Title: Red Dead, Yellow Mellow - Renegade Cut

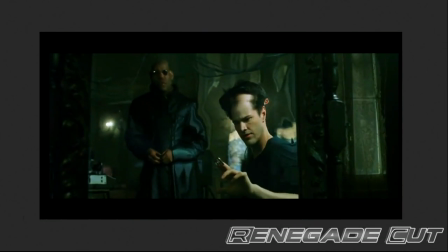1s
The story of a film is not told in words, but in visuals. Show, don't tell.
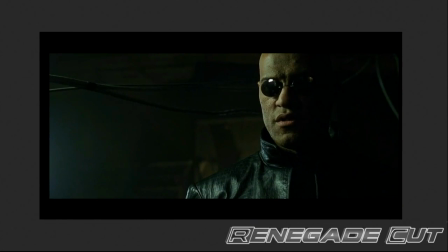7s
We are given sensory cues to know how we should feel and what we are experiencing.
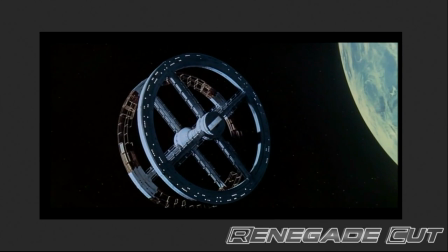11s
The simple use of color can foreshadow events, differentiate one character from another, and even be used to separate worlds.
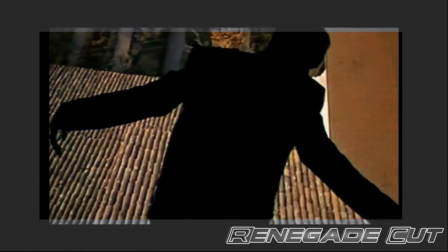18s
The mere existence of color can itself be part of the narrative.
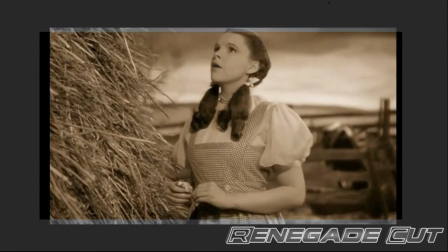22s
In the 1939 classic The Wizard of Oz, Dorothy's monochrome life in Kansas is turned upside down as she arrives in the land of Oz.
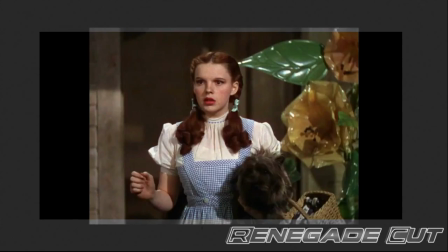29s
Instantly, color is everywhere, contrasting the emotional coldness of Kansas,
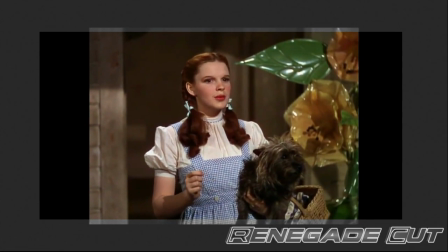34s
the longing for something greater and more spectacular for herself, to the brightness of Oz.
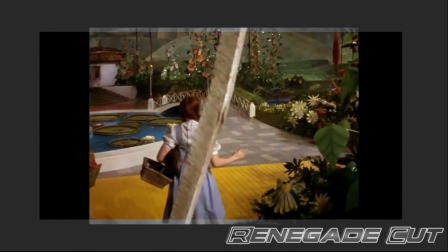39s
It lets the audience know that she has entered a brand new world.
I have a feeling we're not in Kansas anymore.
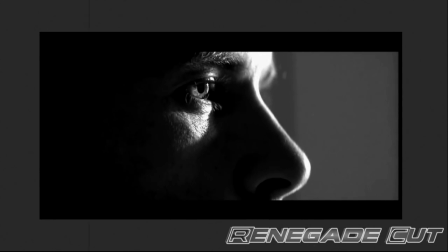45s
Film is a visual medium, and the use of black and white contrasting color can explain the narrative to the audience better and more quickly than exposition.
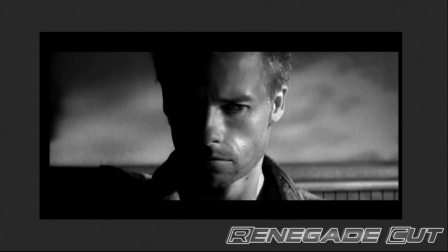53s
In fact, in a complex film like Memento, it becomes necessary. In this film, black and white scenes are interspersed with color scenes.
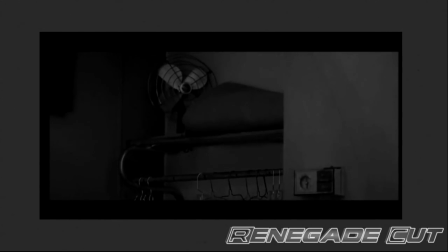61s
The black and white scenes are in chronological order, and the color scenes are in reverse chronological order.
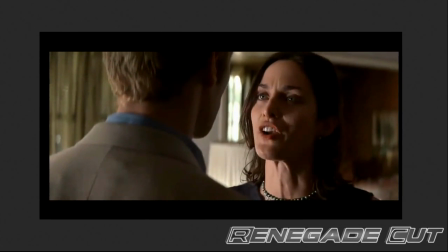66s
Memento has a non-linear narrative, and the use of showing two different visual styles quickly informs the audience of this,
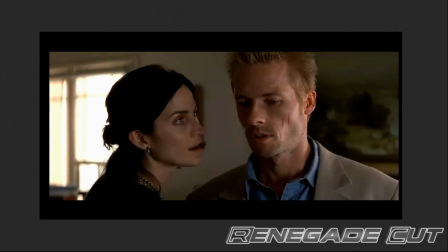73s
without a narrator popping up, taking us out of the film and saying, these scenes go forward and these other scenes go backwards.
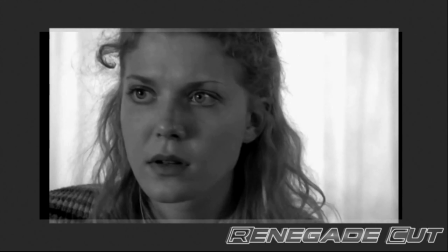79s
American History X uses black and white to show the protagonist's, well, black and white view of the world.
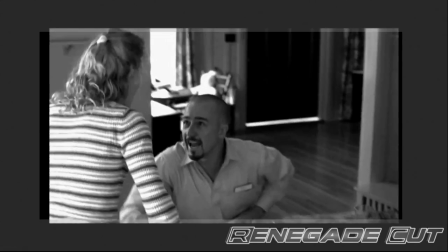85s
It's a racially charged film. Scenes that take place in the past, during his troubled, Nazi-influenced youth, are in black and white.
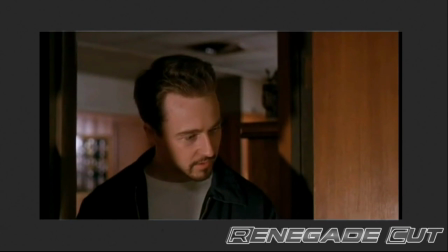92s
Scenes in the present, following all of this and after his enlightenment, are in color.
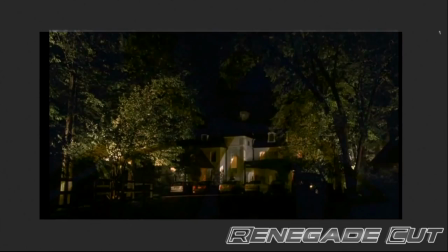97s
It's not subtle, but it doesn't have to be in order to be effective. In fact, in complex stories with various strands or different worlds,
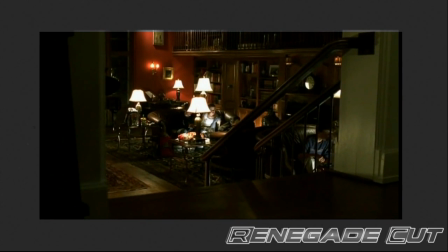105s
use of color can quickly bring someone in the audience in line with the world they are in, or what part of the story they're witnessing.
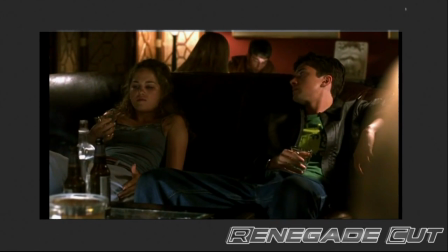111s
Steven Soderbergh's Traffic uses color to differentiate separate strands in the story.
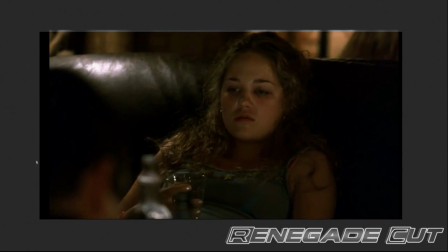116s
The filters give the scene a certain feel to it, but they also let the audience know what part of the multifaceted story they're watching, and what they should be feeling and expecting.
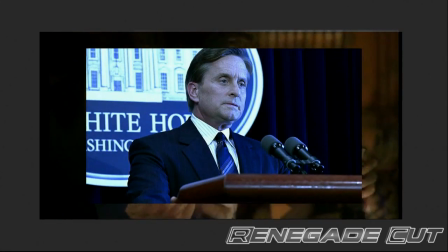125s
Scenes involving Michael Douglas as Robert Wakefield are tinted in blue.
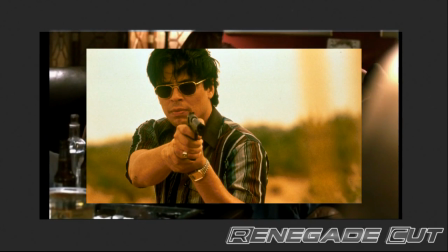129s
Scenes in Mexico with Benicio del Toro as Javier Rodriguez are tinted in yellow.
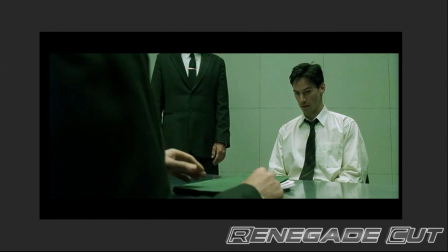134s
In the science fiction film The Matrix, all scenes taking place within the computerized reality are tinted in green,
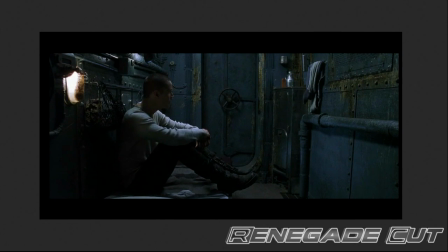140s
whereas everything taking place in the real world is tinted in blue. In the beginning of the film, Neo receives a message on his computer with green text.
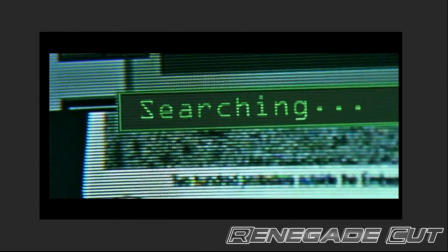148s
Actually, his computer shows everything in green for some reason. This is a clue to the audience that the rest of Neo's reality, which is also in green, is part of a computer program.
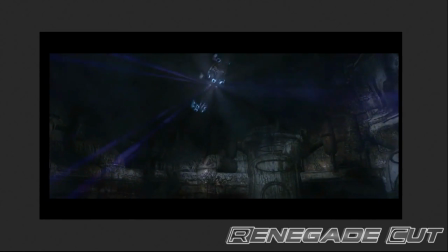157s Whoa.
When Neo and company are in the real world, everything is ever so slightly blue, perhaps to remind us of the mostly blue Earth.
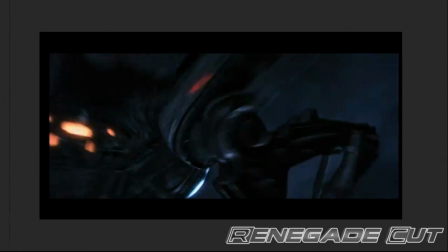165s
We are definitely in the real world now because everything is blue, not green. Blue sky, blue ocean, Earth.
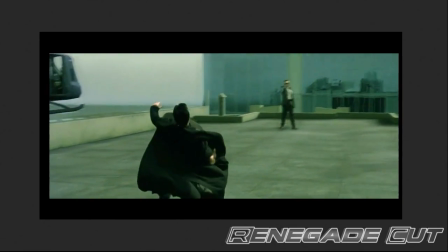172s
Green, The Matrix. It's part clue and part reminder to the audience about where everything is at any given time without having to say it.
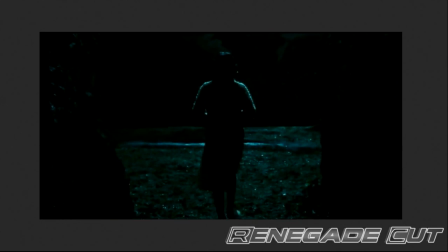180s
In Pan's Labyrinth, the most significant colors of Ophelia's real world are dark green, gray, and blue.
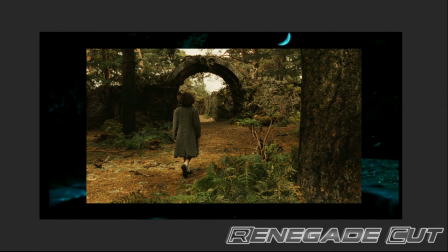186s
In other words, cold colors. In her fantasy world, the colors are gold and red.
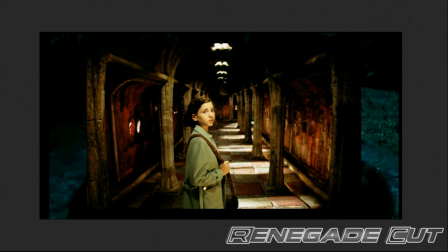191s
Colors can display more than just separate worlds or stories, though. They can also be used for symbolism.
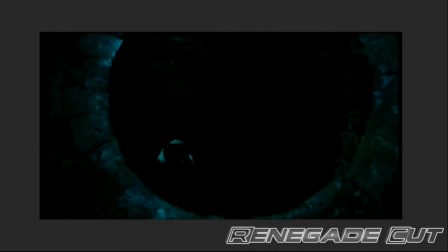197s
In film, symbols are objects and colors used to represent ideas and concepts. We can understand them through universal associations and cultural associations.
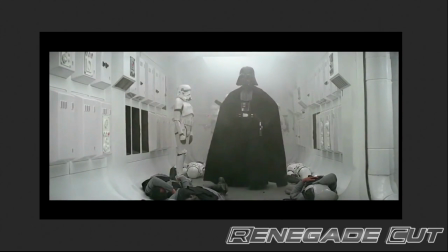206s
For example, the color black has a universal association of darkness, evil, and death.
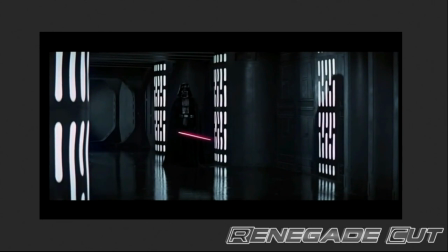212s
It's why Darth Vader is clad in black. Red, like his lightsaber, could be said to have both a universal and cultural association.
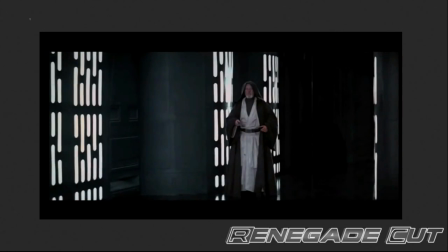220s
Universal in that we always associate red with blood, but there is a cultural association with danger.
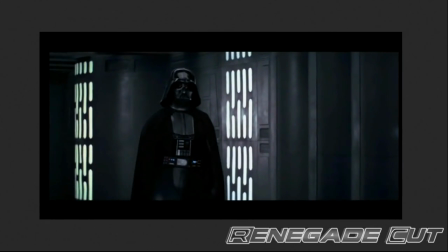226s
Stop signs, alarms, alerts. We use this color to give warnings for one reason or another.
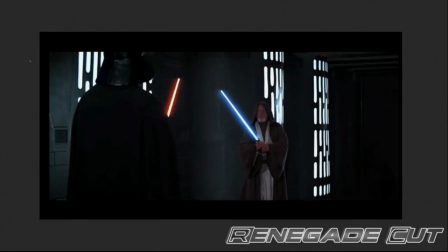231s
Green and blue have more positive feelings behind them. They are the colors of our planet, the colors of life.
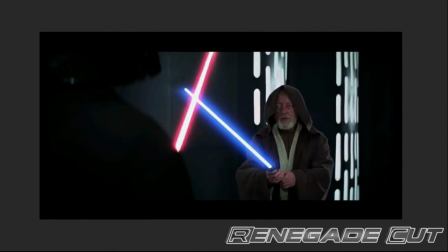237s
Hence, blue and green lightsabers are used by Obi-Wan Kenobi and Luke Skywalker, respectively.
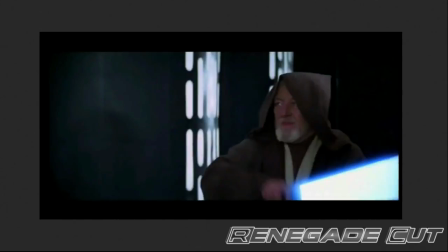242s
The dark side and light side of the Force are not only represented with black and white, but with brighter, more lively colors via the lightsaber battles.